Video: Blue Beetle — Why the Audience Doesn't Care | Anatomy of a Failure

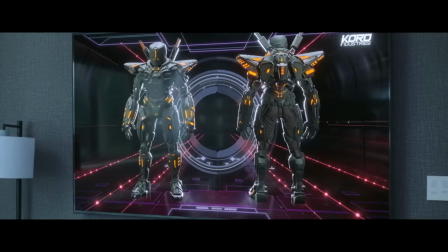[0:00] The OMAC ensures security core can rely on. A future we can control.
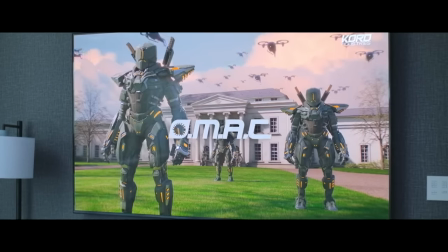[0:07] The OMAC. I think it works pretty well, don't you?
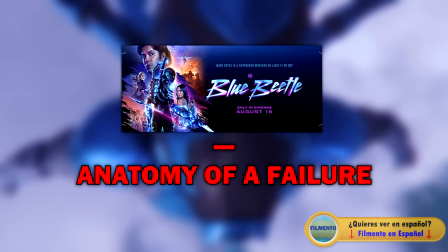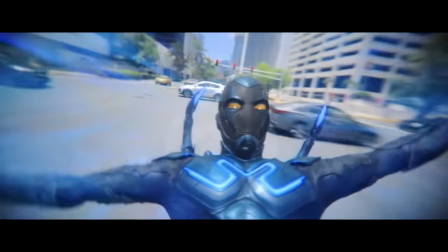[0:19]
Blue Beetle is a new superhero movie that concludes the current iteration of the DCEU.
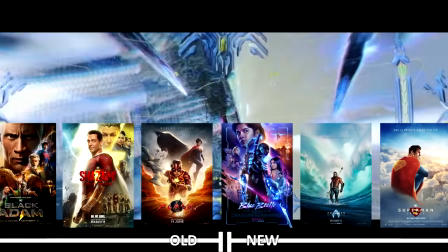[0:25]
Or begins the next one. Or, I don't know, whatever.
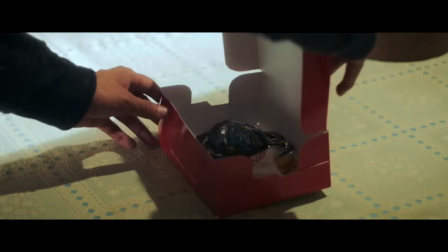[0:29]
In it, there's this average guy, Jaime, who gets a burger box that sadly contains no burger, but instead an alien scarab.
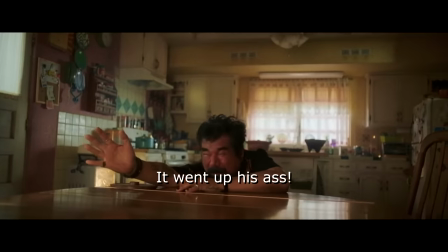[0:38]
A scarab that jumps up his ass and turns him into a superhero.
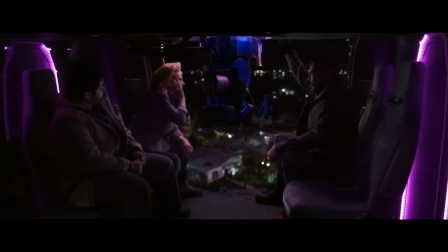[0:44]
And then an evil weapons company CEO shows up to steal the scarab for her weapons technology
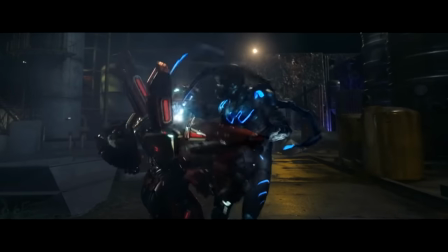[0:49]
and then Jaime fights a minuscule transformer for some reason and that's about it.
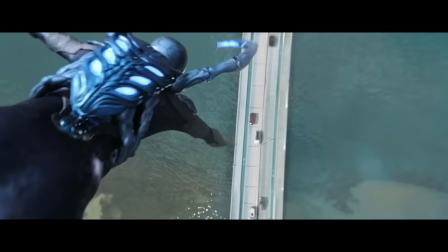[0:55]
Blue Beetle. And for me at least, Blue Beetle was quite the emotional rollercoaster.
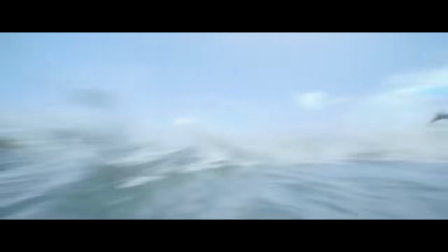[1:00]
Not the movie itself, but rather the experience of trying to see it.
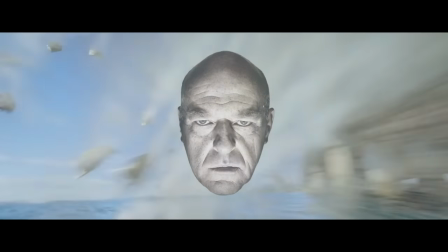[1:04]
I wanted to see it in theaters, but I couldn't because there genuinely were no showings for it.
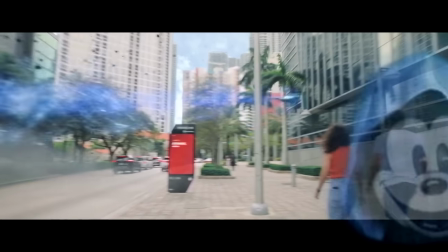[1:10]
To the point where I thought Disney was trying to bury the film because it's just too good.
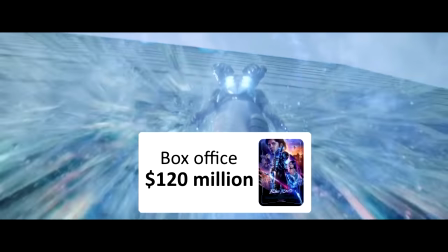[1:15]
Because, I mean, these results are not naturally possible.
Why isn't it possible?
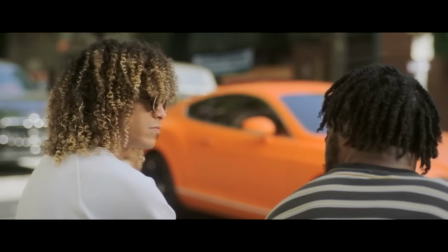[1:20] It's just not. Why not, you stupid bastard?
Well, I finally saw it now, and turns out it's all natural, baby.
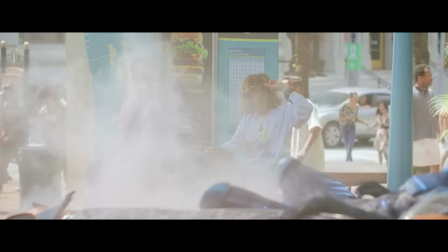[1:29]
There were no showings for Blue Beetle simply because people just didn't want to show up to see it.
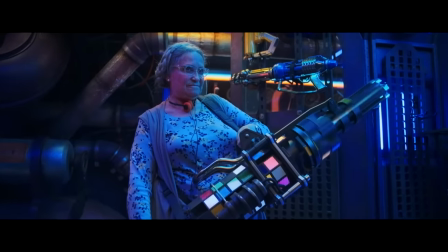[1:34]
Which is kind of sad to say, because I do think there are cool things here. The suit is pretty cool.
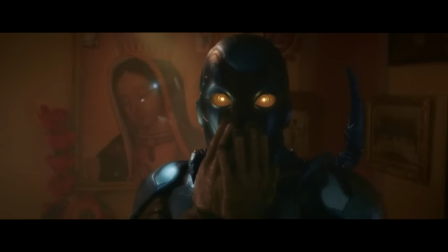[1:40]
Forcing the hero to deal with an alien consciousness that only he can hear and understand is a great idea.
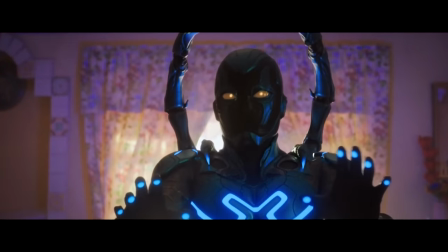[1:46] Wait, you don't hear that? There's a voice in my head.
The setting and cinematography are very cool.
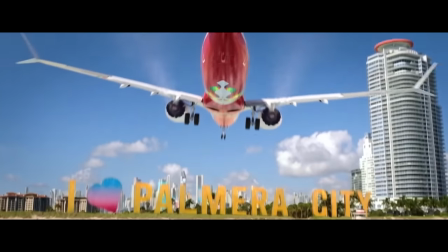[1:55]
This is basically Miami, and not only does it remind me of how Michael Bay shoots Miami, it also stands out from the usual grey DC aesthetic.
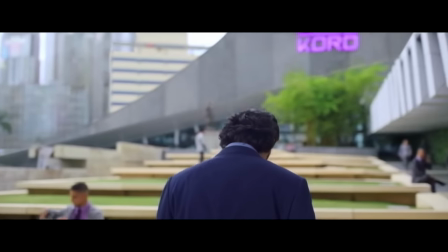[2:03]
The culture is extremely cool, we don't usually get Mexican heroes or hero families, and that was great.
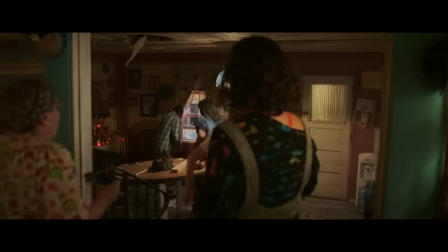[2:10]
Plus, even though the actors here are unknowns, they did a really great job nonetheless.
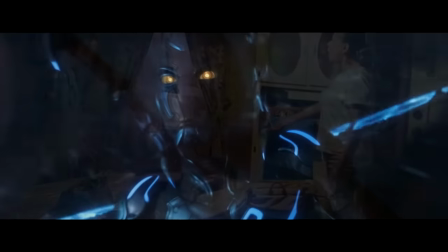[2:19]
But, aside from those inherent positives that the filmmakers here were lucky to have,
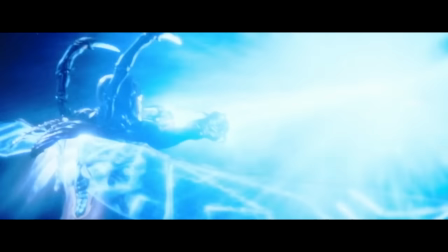[2:25]
the filmmakers themselves didn't really bring much to the table.
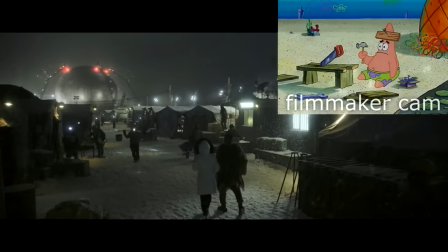[2:29]
In fact, as far as the narrative side is concerned, it's as if this was their first time writing or making a film.
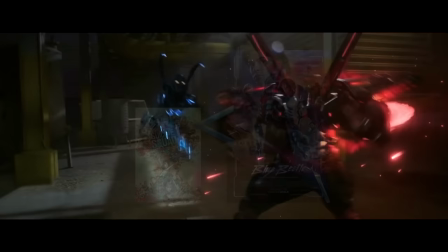[2:36]
It's not the worst DC movie because it didn't really have any prior value that it could devalue.
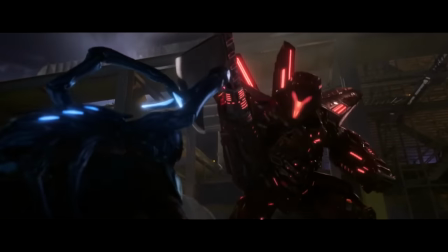[2:42] Who the f*** is that guy?
But it is arguably one of the most incompetent DC movies.
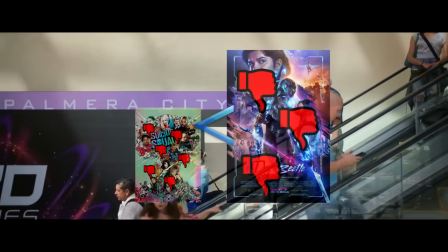[2:47]
The inherent problems here are bigger than they've possibly ever been.
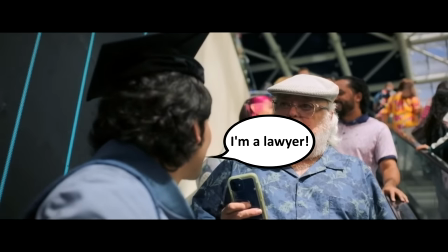[2:51]
Blue Beetle, is so fundamentally incompetent that it's no wonder that audiences didn't give a ****.
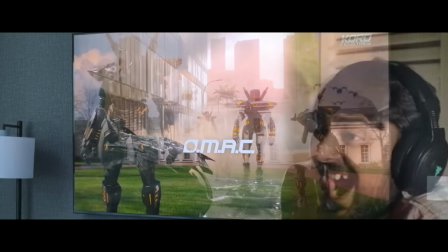[2:59]
So today, let's see what these fundamental issues are. If you mess these things up, especially when trying to introduce a new superhero,
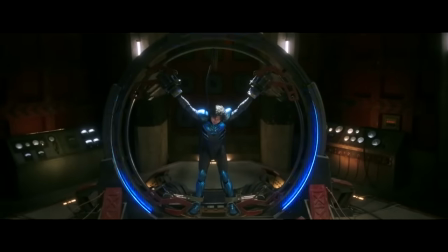[3:07]
nobody will care enough to show up and you will die and wither away alone.
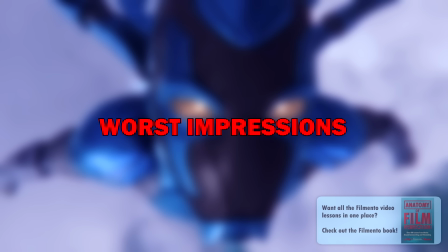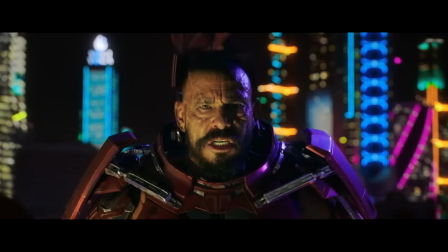[3:20]
The first fundamental issue causing audience this interest here is lacking first impressions that fail to sell what's on sale.
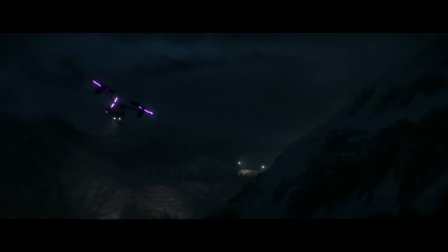[3:29]
As a quick initial example, look at the opening.
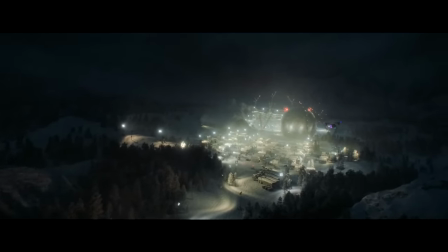[3:31]
The evil CEO flies into a snowy desert where her men are digging up the MacGuffin and what unfolds is this.
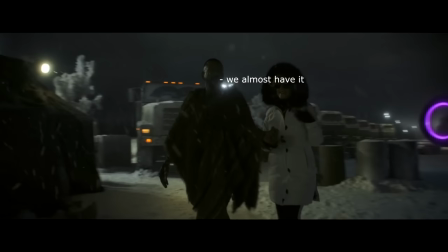[3:39]
She talks to her henchman who says they'll get to the MacGuffin by morning. That's it.
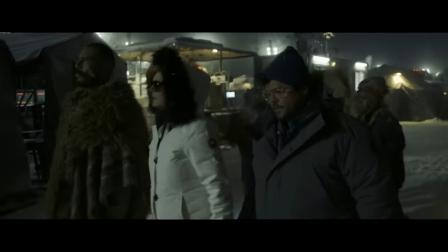[3:45]
It doesn't exactly convince you of any value, not on the villain side or the MacGuffin side or any side.
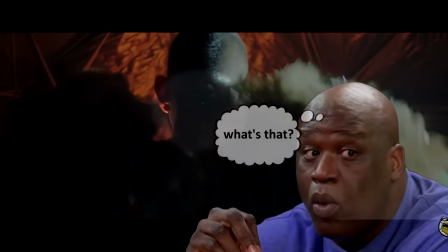[3:51]
This is the part of the movie where it's easiest to sell the audience on the journey ahead yet this movie
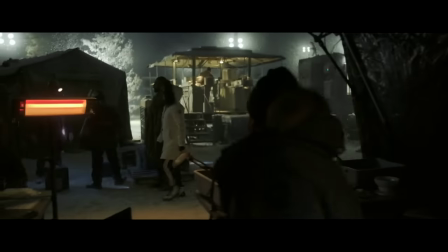[3:57]
doesn't even try to the point where my mind for instance was already trailing off.
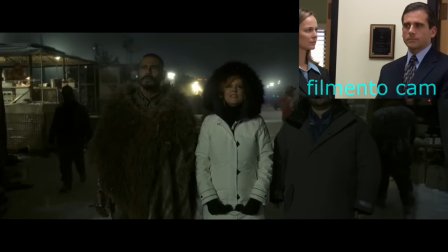[4:03] It's in there. I can feel it. That's what she said.